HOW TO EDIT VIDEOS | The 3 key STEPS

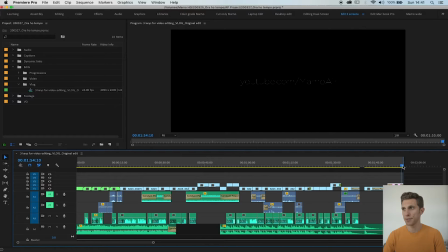249s
It's 1 minute and 50 seconds. 1 minute and 55 seconds, basically. That's a tip I would give you because I come from a broadcast and television background. We used to have very neat durations for the items, for the deliverables.
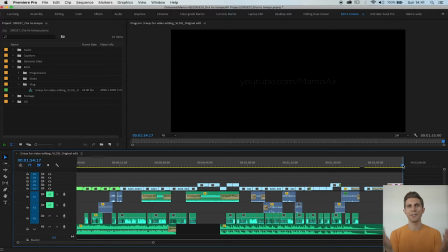266s
So I always recommend to edit your videos inside of multiples of 5. So you can go to 30 seconds, 60 seconds, 90 seconds, and so on. For the online platforms, it doesn't really matter, but I still like to keep it clean and neat, so this is what I've done here, and this is 1 minute and 55 seconds. I try to share some tips as well, again, about the broadcast and television or any professional environment in terms of media environment. So if you want to follow that kind of career, these are some tips that can be helpful, you know, I hope so. Anyway, let's carry on here.
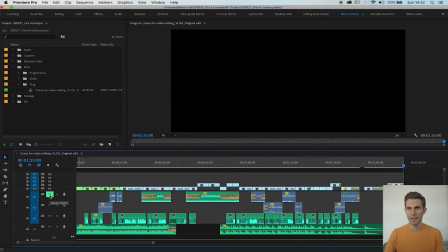301s
I've got, as I said, I've added also a few sound effects. I have a huge library, but you can find some of this stuff online on YouTube, for example.
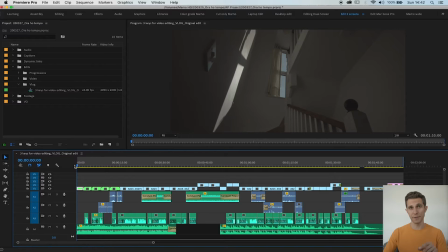311s
I really struggled to find a storyline. This morning, I actually filmed a few time lapses in the house. I thought to start with the time lapses to give this rhythm and idea of the time passing.
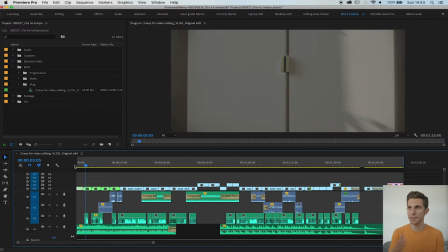325s
So not a better way to achieve that. As you can see here, the time is passing and it shows me also the environment.
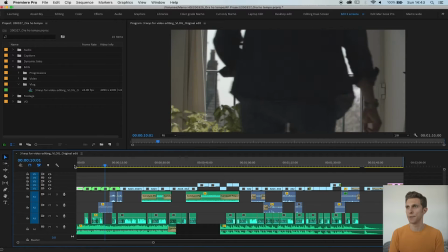332s
So that set the environment for the video, establishing shots, don't forget.
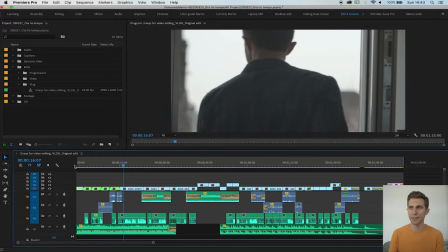339s
Okay, and then I introduce the character, so myself coming in,
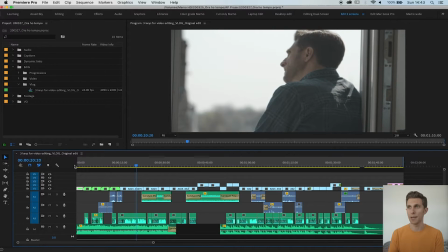343s
and now you can see who we are talking about and who is actually speaking in this video.
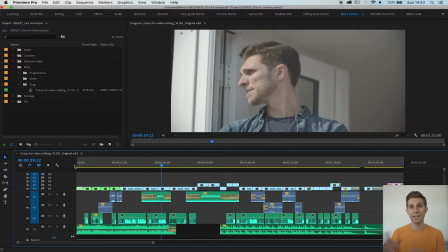348s
We'll go through the filming process in a different vlog, so stay tuned, consider to subscribe right now.
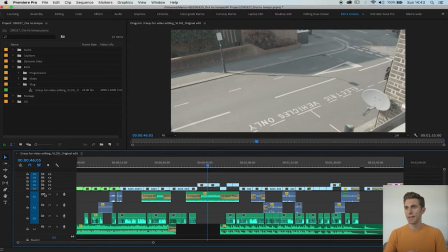354s
In terms of pace, it's a slowed paced video. Again, it's very, I tried to give these emotional vibes to it, so it's not rushing, quite nice and long clips.
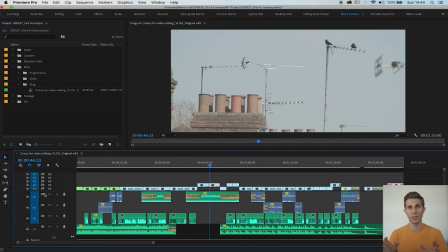367s
And also I filmed everything with steady shots on a tripod. As you can see, some shots are shaky,
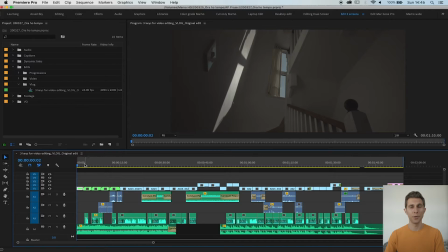375s
so what I do, I apply the warp stabilizer inside Premiere.
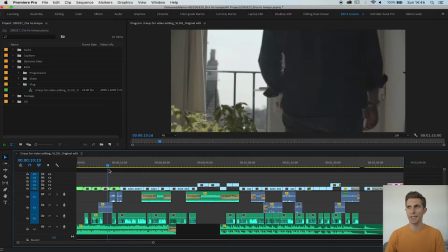381s
This shot here, there's a bit of shakiness, and you can just apply.
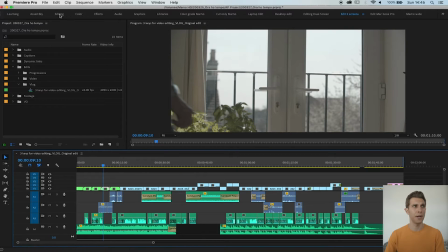387s
So if you open up your effects tab and you type warp, here we go, warp stabilizer, what you have to do, you just drag and drop it onto your clip, and now the software will analyze the clip and stabilize it.
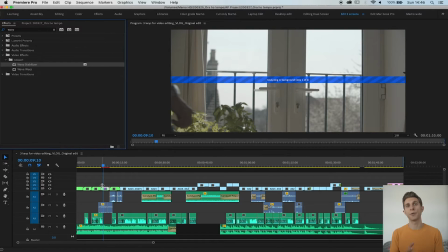406s
By the way, I filmed this project in 4K B-RAW, so the files are quite big.
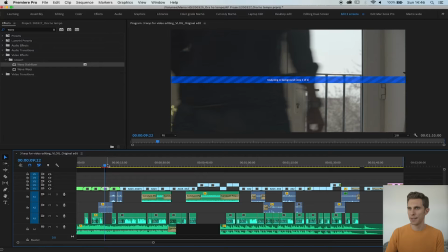412s
As we let him do this stabilization, we carry on.
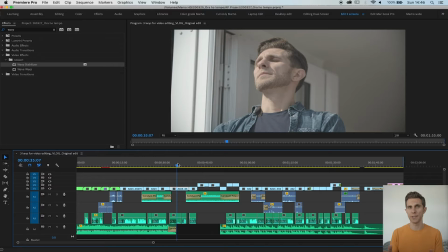417s
And what I do also during the video editing process, I reframe some of the frames. So my sequence here is actually a 4K sequence, but what you can do is to create a sequence in 1080p,
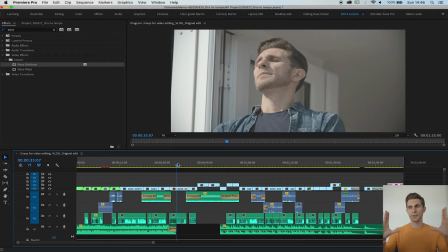431s
so full HD, and having 4K footage, you can just scale it up and down and move it wherever you want and frame it. I'm using a Blackmagic Pocket Cinema Camera 4K. The quality of this camera is amazing, so I can actually scale it up as well, up to 150,
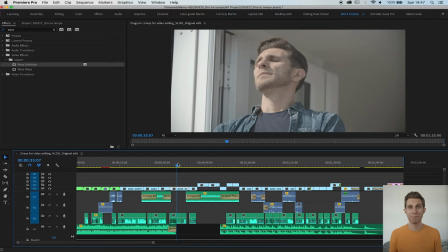447s
even in 4K, and the image still would be perfect to my eyes, so it's great.
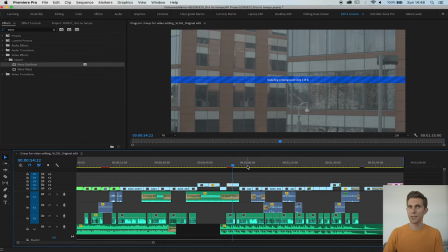453s
My sequence here is in 4K. But there's a frame in particular I want to reframe, which is towards the end.
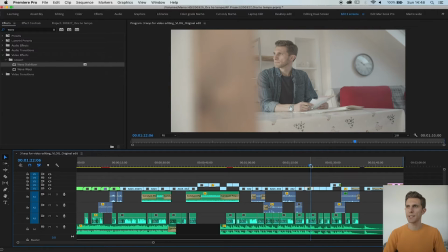461s
And okay, here. So basically I filmed too much of the foreground and I want to get rid of it. And also I want to focus more on the character and zooming in the character. So again, I'm going into my effect control tab and increase the size
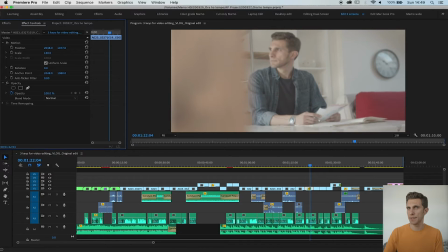481s
130, and then I drag it down a bit and dragging to the left as well to chop the foreground and give more.
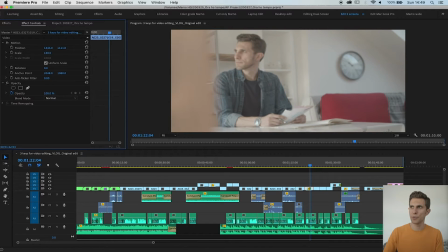490s
I want to show the clock as well.